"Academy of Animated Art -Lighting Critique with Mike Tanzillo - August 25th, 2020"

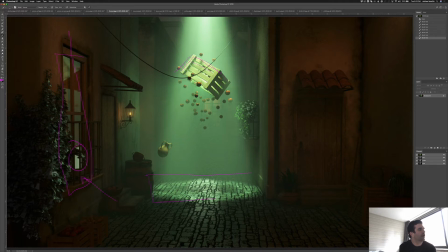[7:59]
Additionally, it would be nice if you try this too, put like an area light down here to function as like a bounce light, because all of this green light would really generate a lot more secondary light than what we're seeing like underneath here and underneath some of this stuff. So I'm wondering if
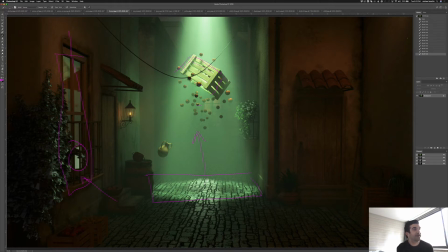[8:17]
like maybe we could just fill it with a little more coolness in the space. Love the values if you're getting in here. That's perfect. I think that's just where you want to be. And the last thing is if you can get a little bit of a brighter, I guess it's coming down, there's a shadow, but like the spot on the ground could be a little bit brighter too.
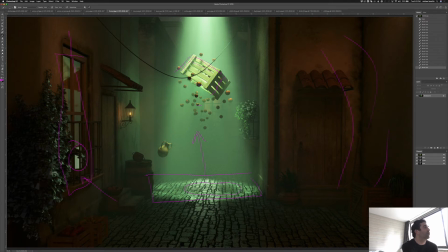[8:36]
And that's it. And I think other than that, it's coming together really, really well. Mauro, looking really good.
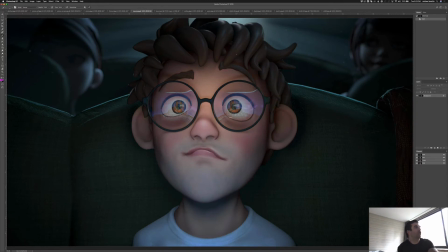[8:43]
I'll actually talk about this. You know, let's just go ahead and hop over into your animated one to take a look at it.
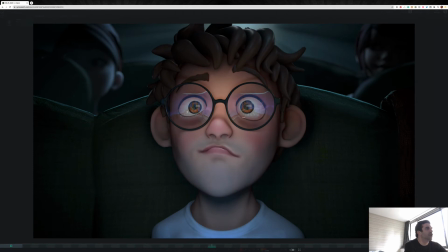[8:48]
So you've got this flickering through. You got the light matching that. I think that's really cool. I think you can go more dramatic with the light change, especially on his face.
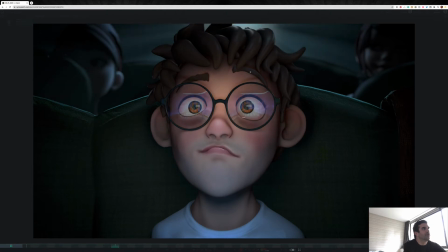[9:00]
I think we can go, I mean, back here, that we're seeing up here looks pretty good, but the result on his face could get a little bit stronger. I would say like double the intensity of the brighter one. And then actually on all the characters, I would just double the intensity on the characters in the scene.
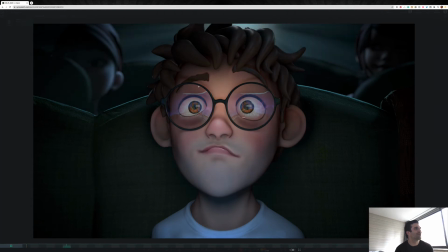[9:20]
It's nice. You got the Walt Disney reflection in the eye. It would be great is if instead of going brighter and darker, you actually change the image on the eye,
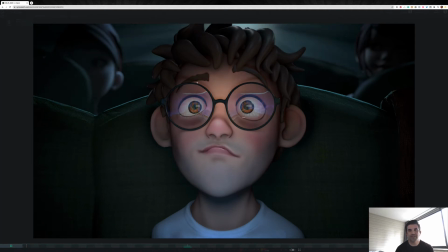[9:34]
because it doesn't feel real. That it's like, it just feels like the image is getting darker, which when we see that image on the screen, it doesn't actually do that. It stays that one kind of brighter consistency. But that being said, in terms of the character lighting, I think it's looking really good. Maybe just a little bit more frontal light on this hair there, maybe. Yeah,
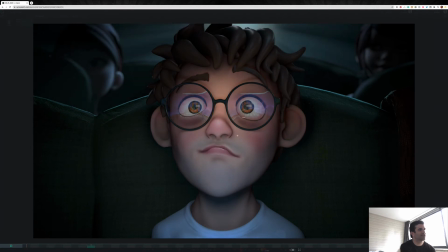[9:55]
Yeah, and then if you can, I guess maybe try and get some more specularity on the skin, but it's looking pretty good overall otherwise. Um, and then just like watch out for the edge here. It looks like a little aliased, and then there might be a hard edge in your comp.
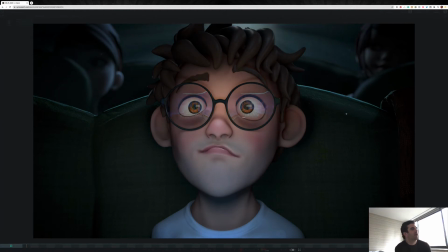[10:11]
So maybe I would just blur that edge a little, like add a little edge blur on that. But other than that, maybe take out this reflection there, and then brighten up the eye dings just a touch and make that match the animation of everything else. But yeah, good stuff all around, man. Really, really, really, really, really cool.
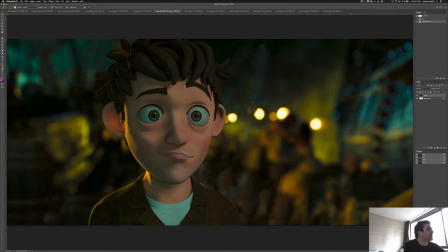[10:32]
All right, Kevin, good update. The biggest thing that stood out to me on this one right off the bat were the eyes. They're too blue, and I want to do a couple things with them. So make them like they're too, like I'm just looking at the eye white color.
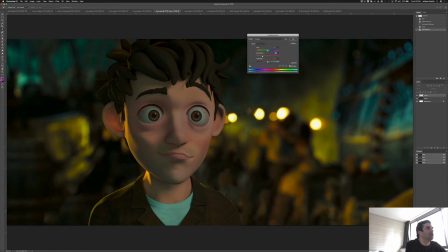[10:53]
And what I want to do is I want them to be less saturated overall, and then brighten them up just a touch. Something more in this region.
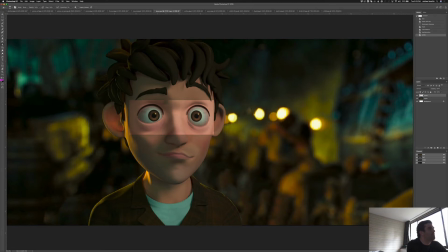So yeah.
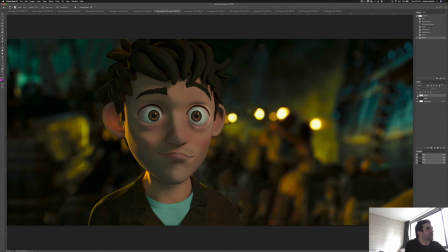[11:24]
So something more like that versus the very kind of blue greeniness. So this is something that isn't necessarily as photoreal, but I always try and keep, I try not to mess with my character's eyes too much. I just think that they end up looking a little bit off and a little bit
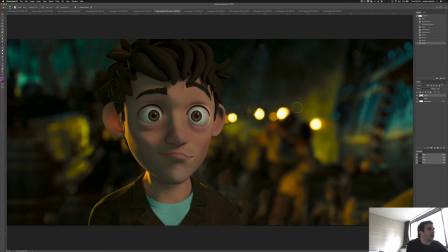[11:46]
like you can't make a connection to them because they don't feel real. Even though I'm not convinced that the eyes would not look like that. And then the other thing, we need to find a way. He's looking a little muted overall. Like his tone in the key light.
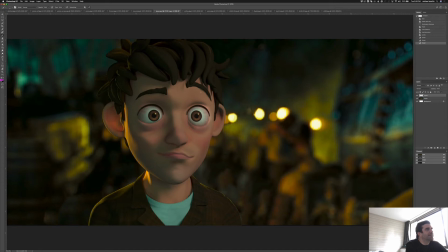[12:08]
How do I want to do this? So it's basically like his key light doesn't look too bright and the shadow doesn't look too dark. I just want to pull that contrast a little bit more on him. And I think we can keep pushing that a little bit. Again, right now we're kind of getting a little bit away from the reference, a little bit more.
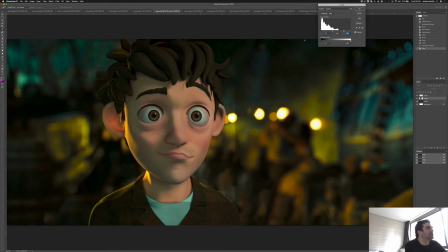[12:25]
But I'm just like, I think we can go just like a little bit more on both ends.
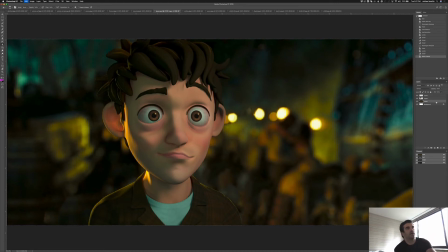[12:41]
Somewhere in this region here. And then, yeah, so now we can look at the before and after and all that. Okay. And now, yeah, and then just try and find some more shaping in the hair.
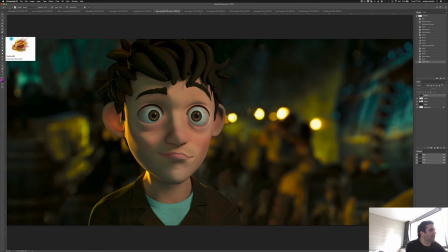[12:57]
And the last thing I was going to say is watch out. There's a hard shadowy thing happening too. So it looks like right here and right here. And it just looks like there's an extra light casting a hard shadow in there.
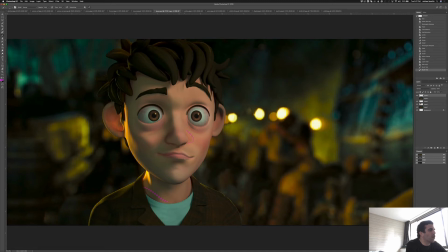[13:14]
You may just want to look out for that. I could be way wrong, but same thing. You'll just want to increase that radius so it's not quite as tight, and it won't cast that hard shadow like that. Okay, so next up we have Ashley,
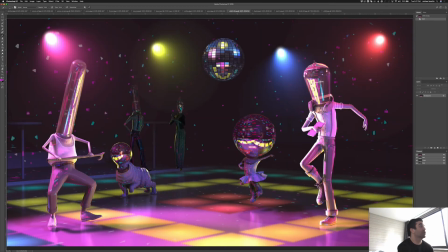[13:29]
Aaron, and we'll look at Shibli's this one just because you guys all were working on the compositing one at the same time.
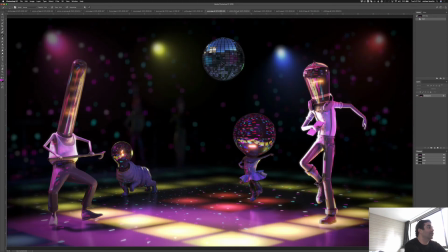[13:36]
So it'll be nice to kind of compare them because again, you guys are starting with the same rough images, but like the way you can see now, like the power of compositing and the way that like building this together different ways,
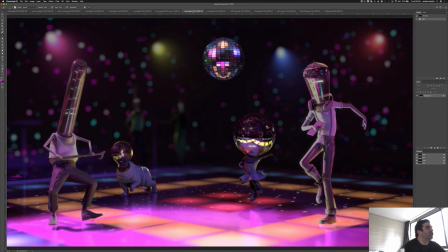[13:47]
we can really, really change a shot. So one of the things I want to notice about Ashley and Aaron's, and this is kind of a difficult thing about this, is how bright to make these light sources. So we want them to feel nice and bright. And right now, because of the processing, they're getting clipped a little bit.
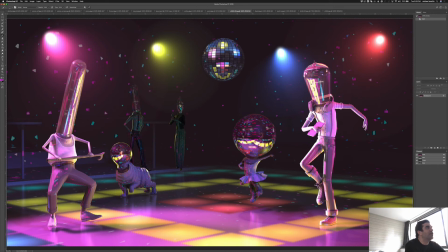[14:05]
Shibli does a really nice job of keeping them nice and bright. So even though yours is more out of focus, I'd like to maintain that bright level. In terms of the reflections on the characters' heads, I think Ashley has about the right value.
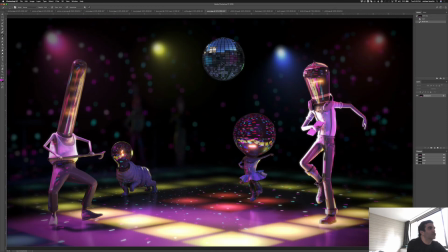[14:18]
I think this is nice to demonstrate the reflections without being too distracting. And I think that works out really well.
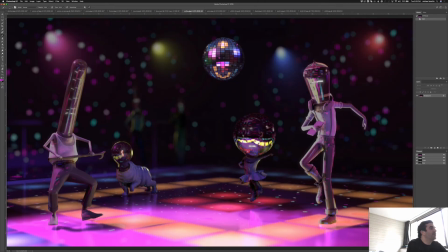[14:25]
The depth of field in these is really nice. They're a little, it depends on the scale that you're working on. They feel a little bit smaller than human, which was totally fine.
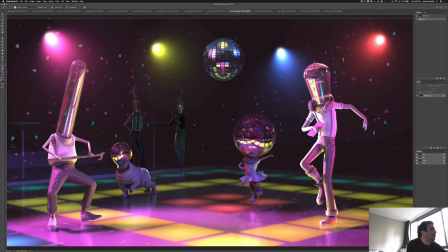[14:39]
And I think that Shibli, I think you can add at least a little bit back there, mostly because there's really nothing going on in the background.
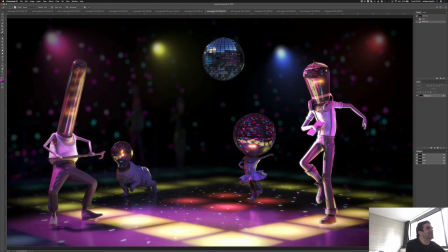[14:46]
It's a very, very, very simple space back there. And we want to, it was mocked up and intended to be a little bit out of focus.
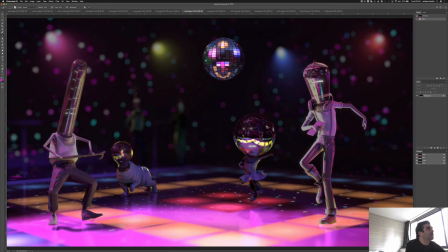[14:57]
Let's see. I really like the tones on these characters back here.
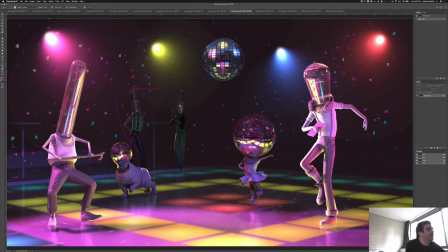[15:02]
You can see that these guys are a little bit brighter and more reflective, and they're kind of taking some attention back there. So I would just tone those down and let them to fall into shadow. It's great that they exist, but you just don't want like the bright levels on the pants and stuff.
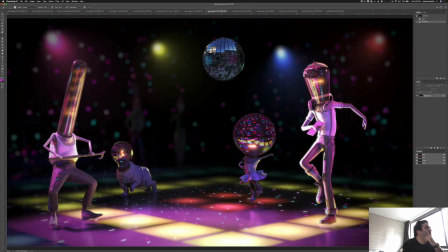In terms of the disco ball, I think Aaron, I think you can go a little bit stronger with yours. It looks like yours is reflecting like an outdoor barn scene or something that doesn't quite match what's going on here,
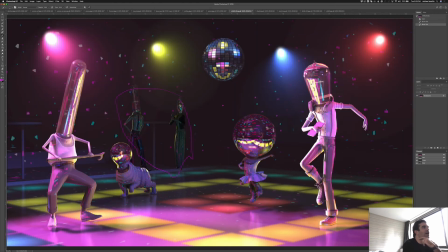[15:33]
where these bring in the light values of the surrounding and really help tell the story that way and really kind of tie it all together.
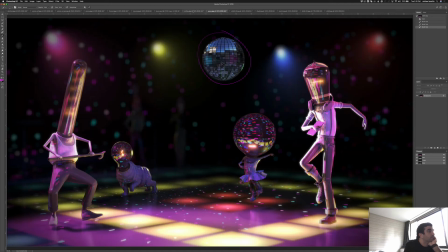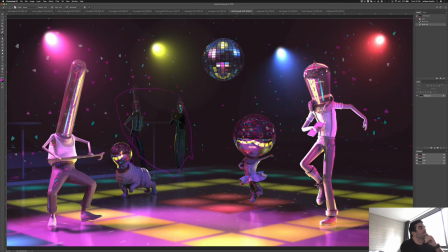[15:48]
Yeah. But all in all, I think these are looking really great. I think you guys are heading down. I mean, they're each a little bit different. This one's a little bit softer, and I like that.
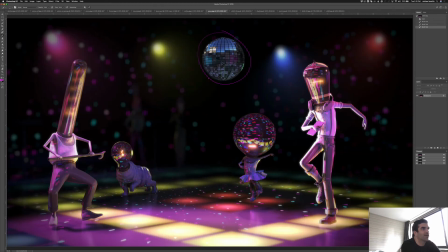[16:00]
I like the. But then this one's like a little darker in contrast. You can really pop these characters forward, and then the light and the colors really standing out. Yeah, I mean, they're just different. They're just different artistic takes on the same shot.
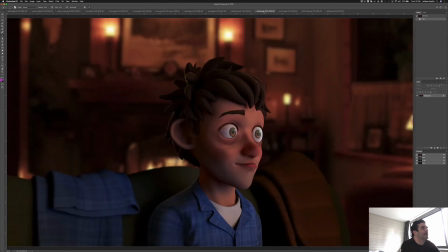[16:12]
So really good job, everybody. Dipali, coming together well.